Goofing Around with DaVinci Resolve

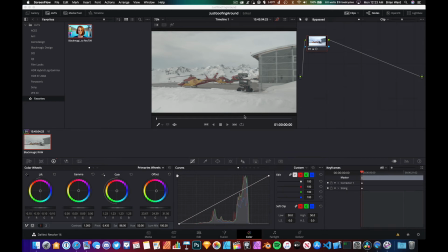What's up, everybody? It's Brian. I'm up kind of late here as I'm just taking the time to learn a little bit about
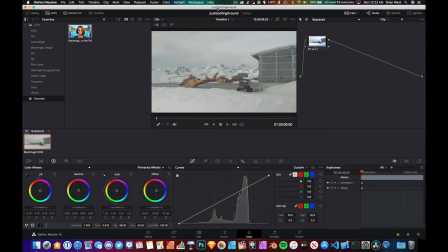DaVinci Resolve. And the thing that I am looking at today is color correction and color grading. I've done a little bit of this before in terms of photography,
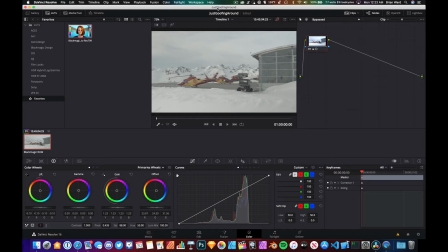but I have not looked into it as far as it applies to video editing. And DaVinci Resolve has some really cool tools. And so I just thought I would walk through kind of what I did here.
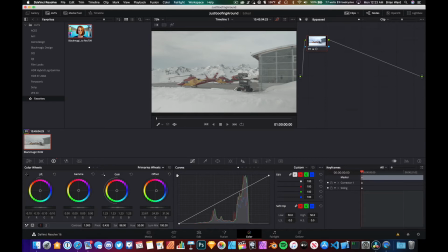So I started off with this clip, which I downloaded. It's sort of a test clip. It's a free clip that you can kind of use to play around with. And I cut it mostly because I didn't want to change the shot super dramatically and change the lighting,
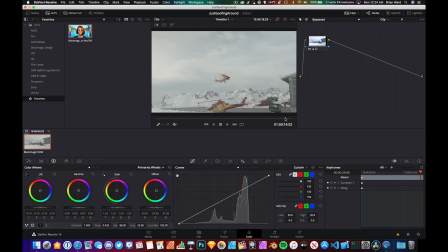and because I haven't quite figured out how to deal with the major changes in lighting in a continuous shot. I assume there's an art to that, but I thought it would be kind of cool to sort of compare how this crushed video starts
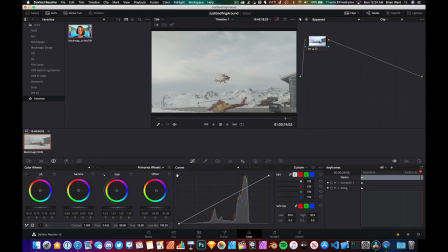to how it can ultimately look with a little bit of color correction and color grading. So color correction is the process of simply making the image look a certain way.
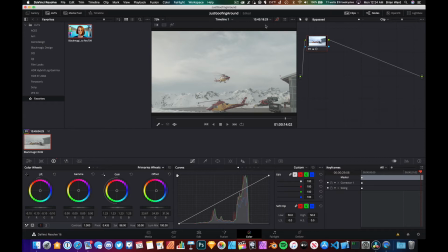And really it's about trying to make it look as natural as possible. And so
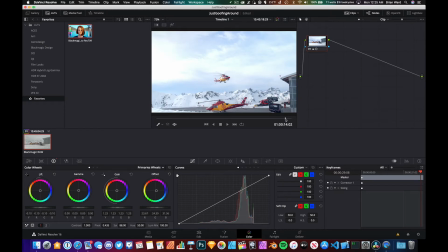this is sort of where I got.
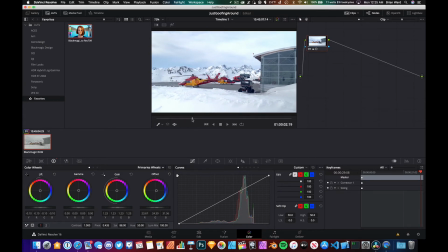Not doing anything fancy, just trying to, I bumped the saturation a little bit up on those planes because I thought they looked really cool.
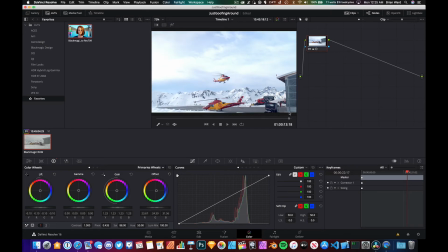And I thought they probably are pretty bright against the snow. But, I wanted this to look kind of as natural as possible,
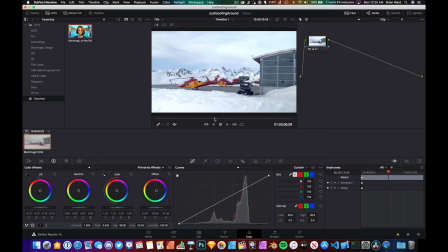as much as I thought it actually probably looked in real life. And then, I did that through these color wheel controls.
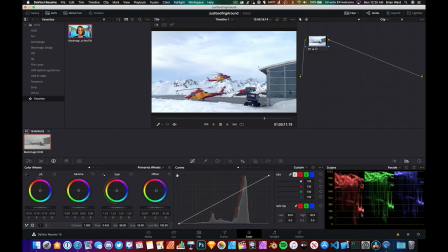You can use these scopes. This is really just like you're just doing a balancing act with colors here. The lift lets you pull down the blacks. Gain, you can pull up the brights and kind of max them out.
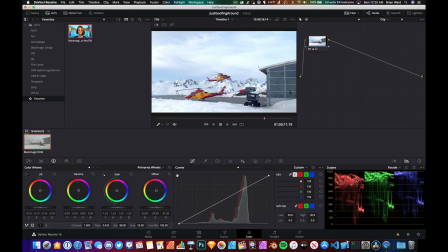And I use the offset to kind of push everything a little bit bluer because it was a little bit too warm and gray, if that makes any sense.
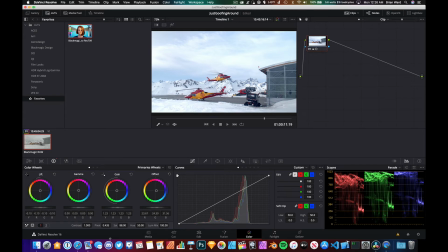But yeah, and you can see I'm pushing the saturation a little bit. Other than that, not really doing too much to it. And then I went and applied a LUT, and I've kind of been looking through here, and there's a whole bunch of different LUTs, but the one that I found that I really like,
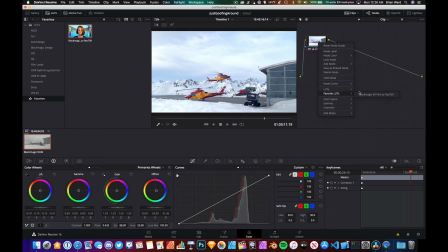excuse me, and I favorited it, is this guy right here. Adds a whole other dimension of color to this video. And so just check that out.
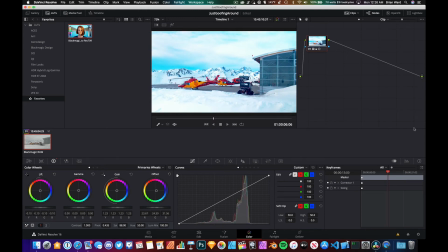So I thought this was really cool.
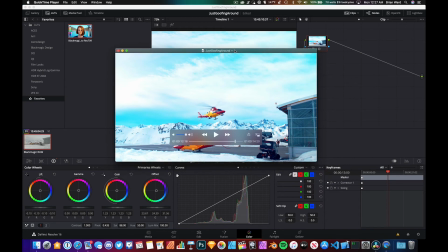So I rendered this out, and I just thought it would be kind of neat.
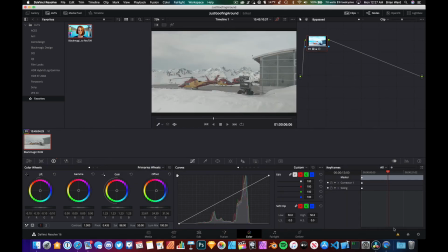Let's just put it up against,